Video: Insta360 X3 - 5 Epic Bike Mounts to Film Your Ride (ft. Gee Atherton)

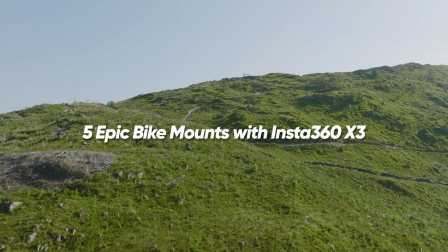[0:00]
Hey guys, I'm G Atherton, two-time downhill mountain bike world champion. We're here in Dovey Bike Park and we've been using the SICK Insta360 X3 all day.
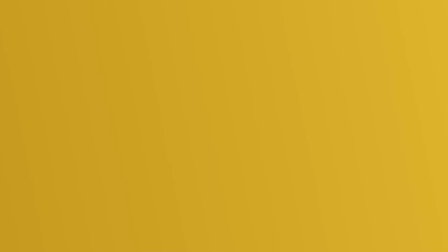[0:09]
We've figured out all the best settings and all the best mounts and I'm going to talk you through how to use them.
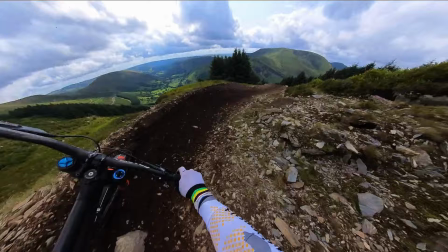[0:16]
Okay, first up, the chest mount. Probably my favourite mount. Super easy to use.
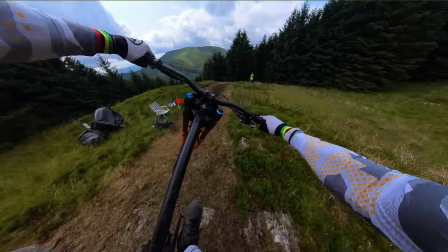[0:21]
You just clip it on, make sure the straps are super tight so there's no movement and you don't really have to worry too much about setting
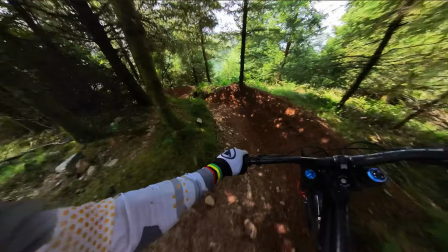[0:27]
up to make sure you've got the right direction make sure you've got one of the lenses pointing forward so the stitching isn't right where the handlebars are
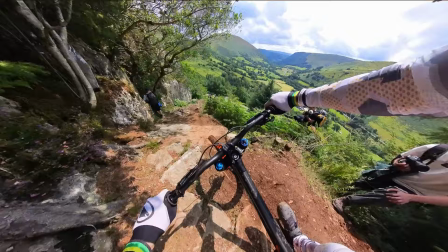[0:34]
and the shots are going to look incredible super smooth a really immersive shot it's probably my favorite pov map just because it gives you such a feeling
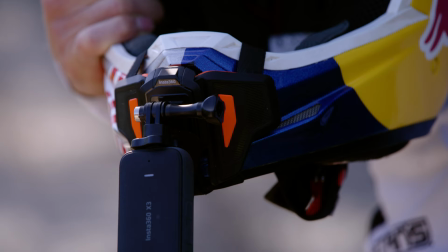[0:42]
of what the ride is doing and what they're going through the second pov mount is the helmet chin mount it's super close to eye level so
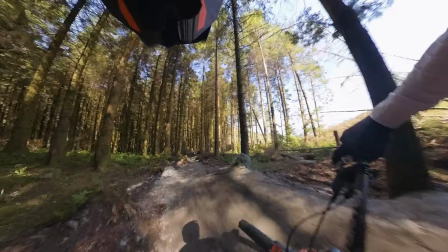[0:50]
let's it see what you're seeing obviously below your eye line so it's not getting in the way for this one i'd recommend either the 360 mode or on the
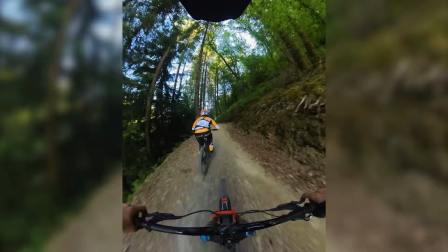[0:59]
170 degree lens on the super wide angle single lens mode is also a great way to capture super sharp 4k vertical shots for social
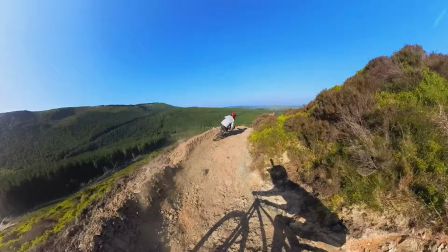[1:07]
media this is the helmet mount and surely one of the most classic mounts so good when
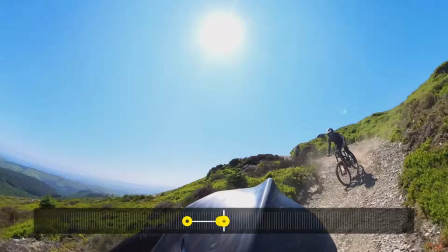[1:15]
you're riding in a train with your mates you can use the front angle you can see behind you can see absolutely everything that's going on.
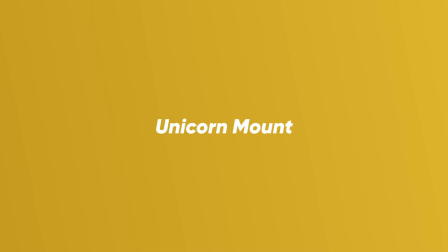[1:22]
This is super easy to set up. It looks great. It's probably one of the camera mounts that I use the most. This is one of the wildest looking mounts, but also one of the best. You can have this mounted backwards in the ponytail mount.
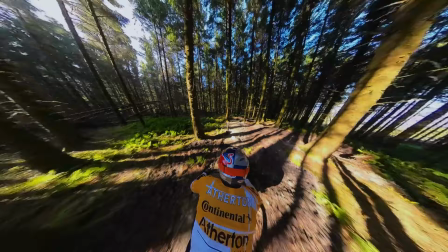[1:35]
The footage from this is that third person look. It's gonna almost feel like you've got a drone following you down the mountain.
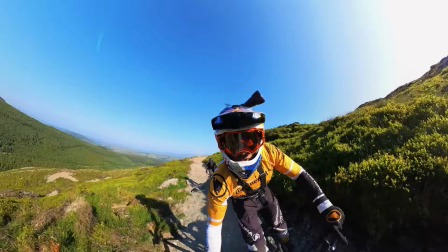[1:42]
Also, you can push it forward into a unicorn mount. This changes the angle completely, It gives you that selfie angle.
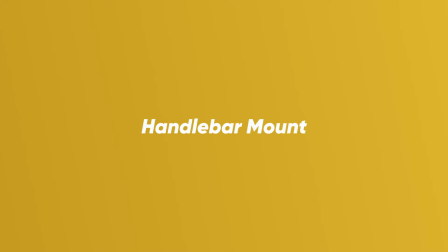[1:49]
You can see what you're doing. You can see what you're riding. This thing looks insane.
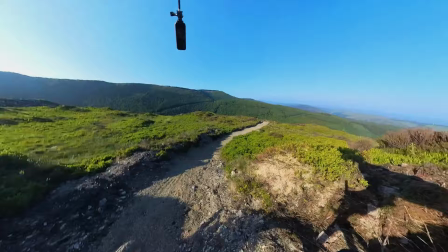[1:55]
The last mount to show you is the handlebar mount, and this is probably the best mount for showing you exactly what's happening on board the bike.
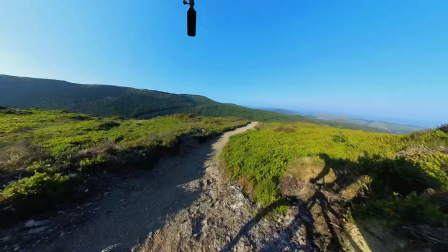[2:03]
Be careful if the trail's super rough. You can get a bit of movement there. This mount's great for flow trails, pedaling through scenic rides, rather than the super gnarly downhill trails. Probably the best thing about this camera is the shoot now frame later option.
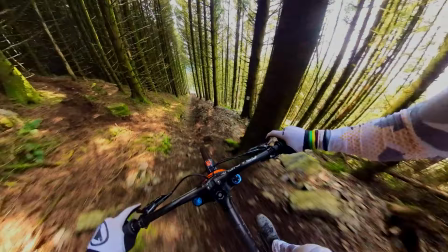[2:16]
I always shoot in 360 so you don't have to worry about framing any of those shots at all.
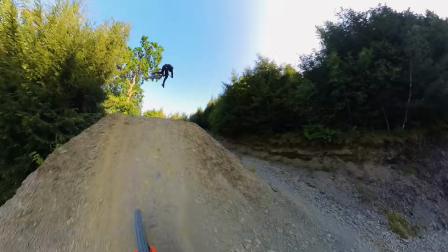[2:21]
When you get back home, jump on the app on your phone or on your laptop and you can frame it however you want. The aspect ratio doesn't matter because you're shooting in all directions. Everything about this camera is super easy to use.
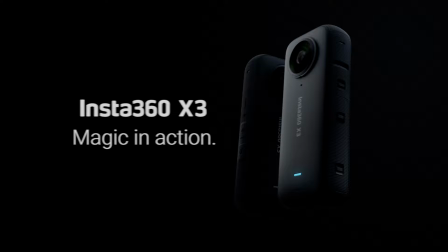[2:33]
It's really intuitive. So get out there and start stacking the clips.